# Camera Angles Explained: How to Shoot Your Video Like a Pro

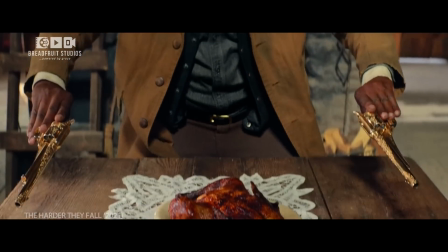249s
It can add a sense of realism and immediacy to the scene,
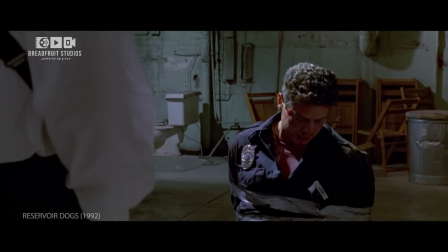252s
allowing viewers to feel like they're right there alongside the characters, experiencing the action firsthand.
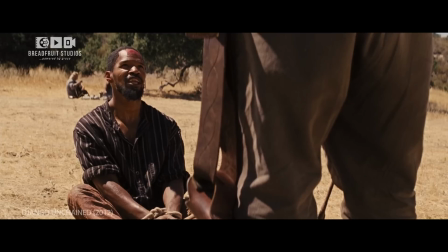259s
Whether it's a tense confrontation or a heartfelt moment, a hip-level shot can bring depth and authenticity to the storytelling.
On Smitty Bacall gang.
Knee-level shot.
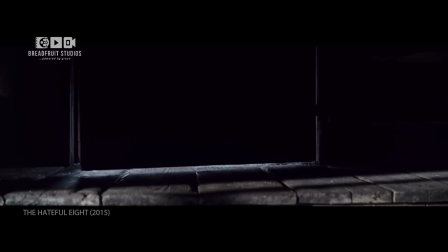271s
In cinematography, a knee-level shot frames the scene from the perspective of someone's knees.
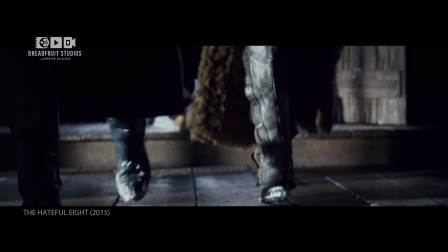278s
This unique angle adds depth and interest to the composition by altering the viewer's perception of space.
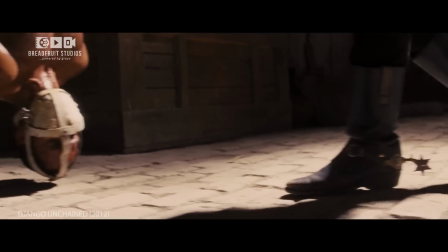285s
It's often used to highlight details in the foreground while providing context for the surroundings.
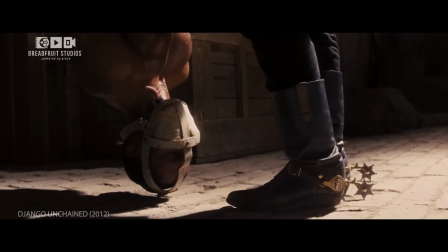293s
A knee-level shot can create a sense of intimacy and immersion,
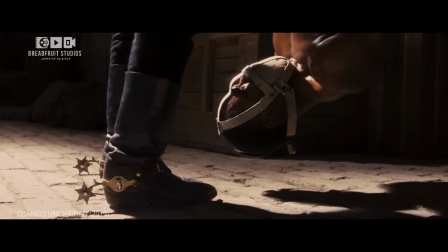299s
allowing the audience to feel more connected to the characters and their environment.
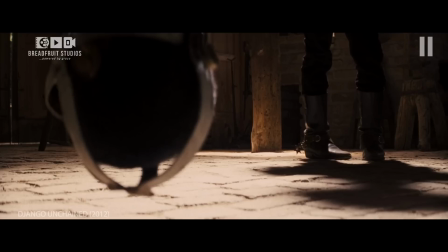304s
Whether it's capturing a character's point of view or emphasizing their physical presence, this angle adds visual variety and storytelling richness to the film.
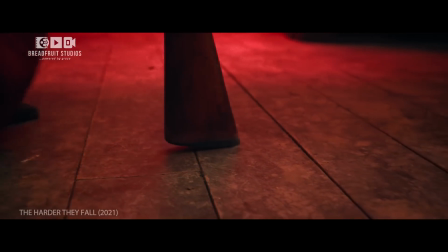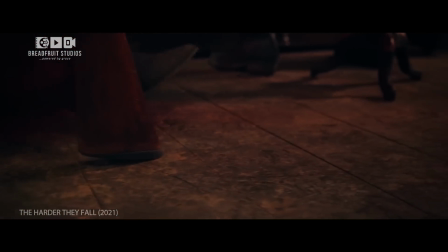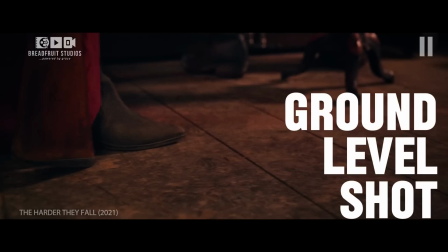323s
Ground level shot.
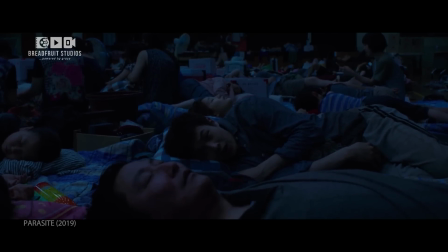325s
In cinematography, a ground level shot is taken from the perspective of the ground, offering a unique and often unconventional view of the scene.
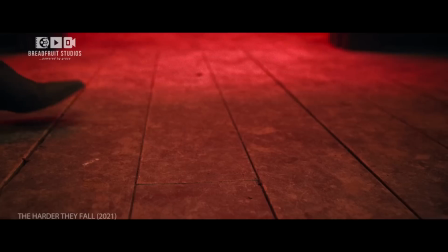334s
This camera angle is used a lot to feature a character walking without revealing their face.
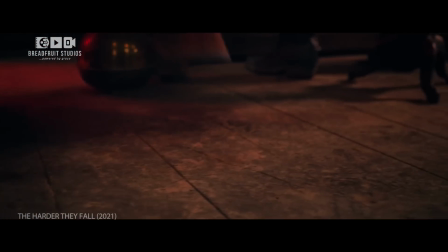340s
It provides a sense of intimacy and immediacy, as if the viewer is right there amidst the action.
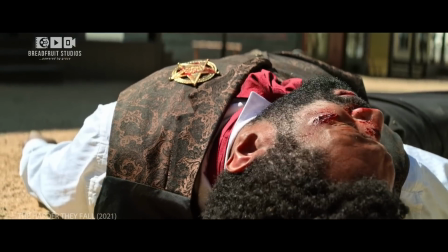347s
Ground level shots can add drama and tension, especially in scenes where characters are interacting with their environment or facing challenges.
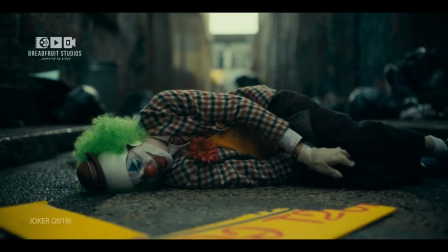355s
They also allow filmmakers to showcase interesting textures, patterns, and details that might go unnoticed from higher angles.
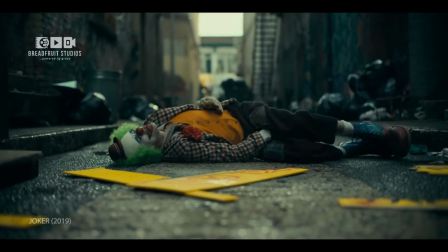363s
By altering the viewer's perspective, ground-level shots bring a fresh and immersive dimension to the storytelling,
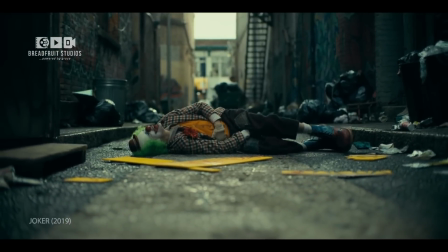370s
engaging the audience in a more visceral way. To achieve this angle, the camera's height must be on ground level with your subject.
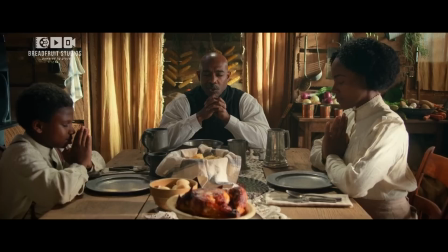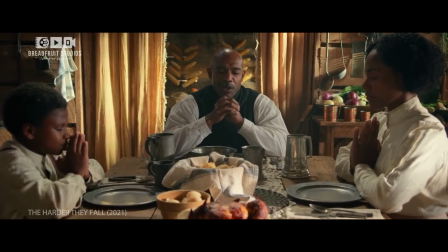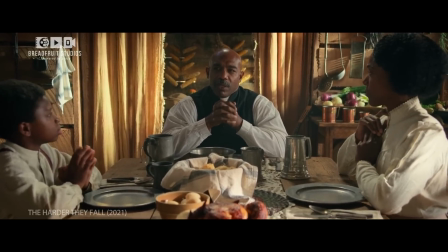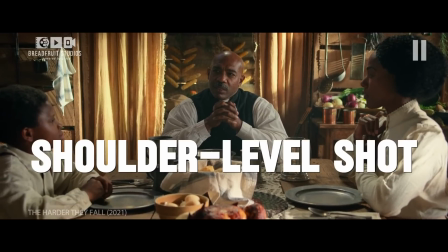397s
Shoulder level shot. Before we dive into shoulder level shot,
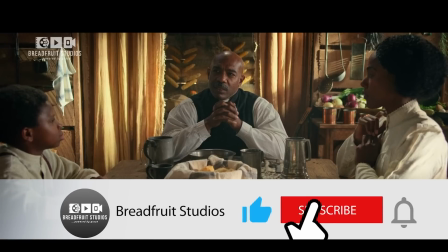401s
please like this video and subscribe to Breadfruit Studios for more beginner-friendly tips and tutorials as this one.
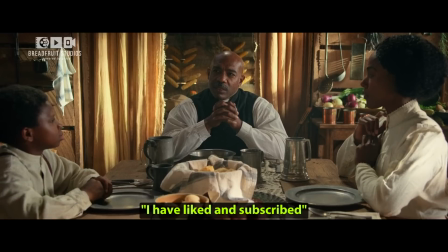408s
If you have done that, please comment, "I have liked and subscribed." Good. Thank you. Now let's continue.
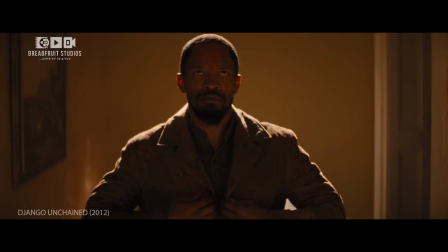417s
In cinematography, a shoulder level shot is framed from the height of a character's shoulders, offering a perspective that's both personal and engaging.
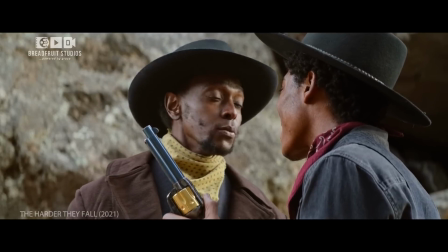426s
This angle creates a sense of closeness and connection with the subject, as if the viewer is standing right alongside them.
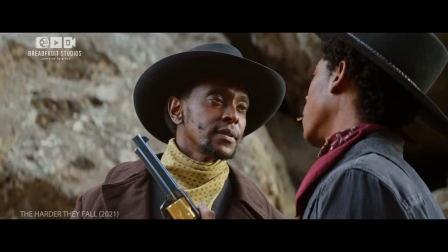433s
Shoulder-level shots are commonly used in dialogue scenes,
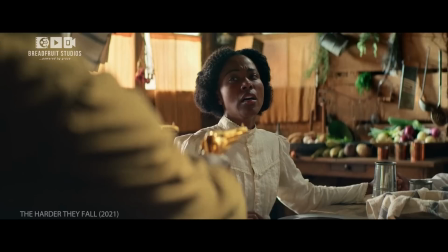436s
allowing the audience to see the characters eye to eye and emphasizing their emotional expressions and body language.
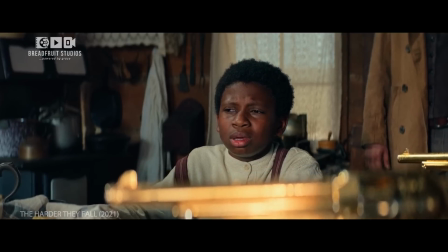444s
It's a versatile angle that can evoke intimacy,
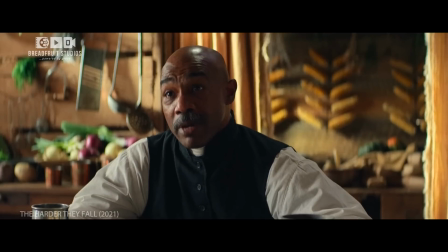447s
empathy, and relatability, making the viewer feel like they're an active participant in the conversation.
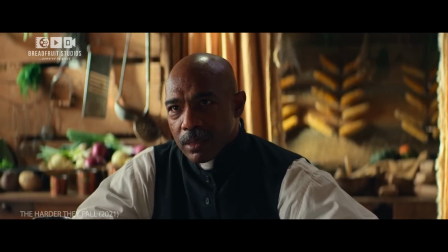453s Your quarrel is with me.
Whether it's capturing a tender moment between friends or a tense exchange between adversaries,
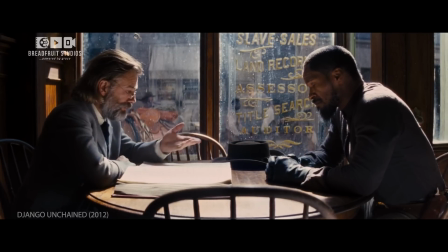460s
a shoulder-level shot adds depth and authenticity to the storytelling. Dutch angle shot.
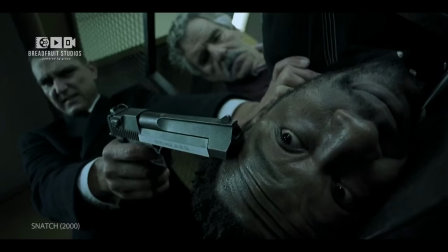468s
In cinematography, a Dutch angle shot, also known as a canted angle or oblique angle, tilts the camera to create a sense of unease, tension, or disorientation.
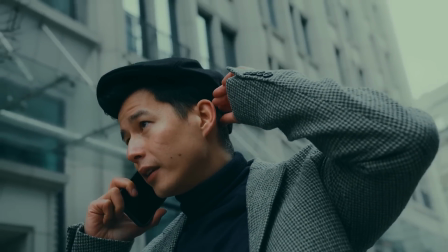479s
This technique is achieved by tilting the camera to one side, resulting in a skewed horizon line.
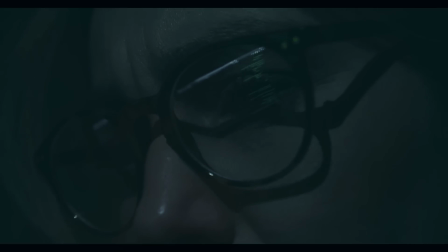486s
Dutch angle shots are often used to convey psychological distress, instability, or chaos within a scene.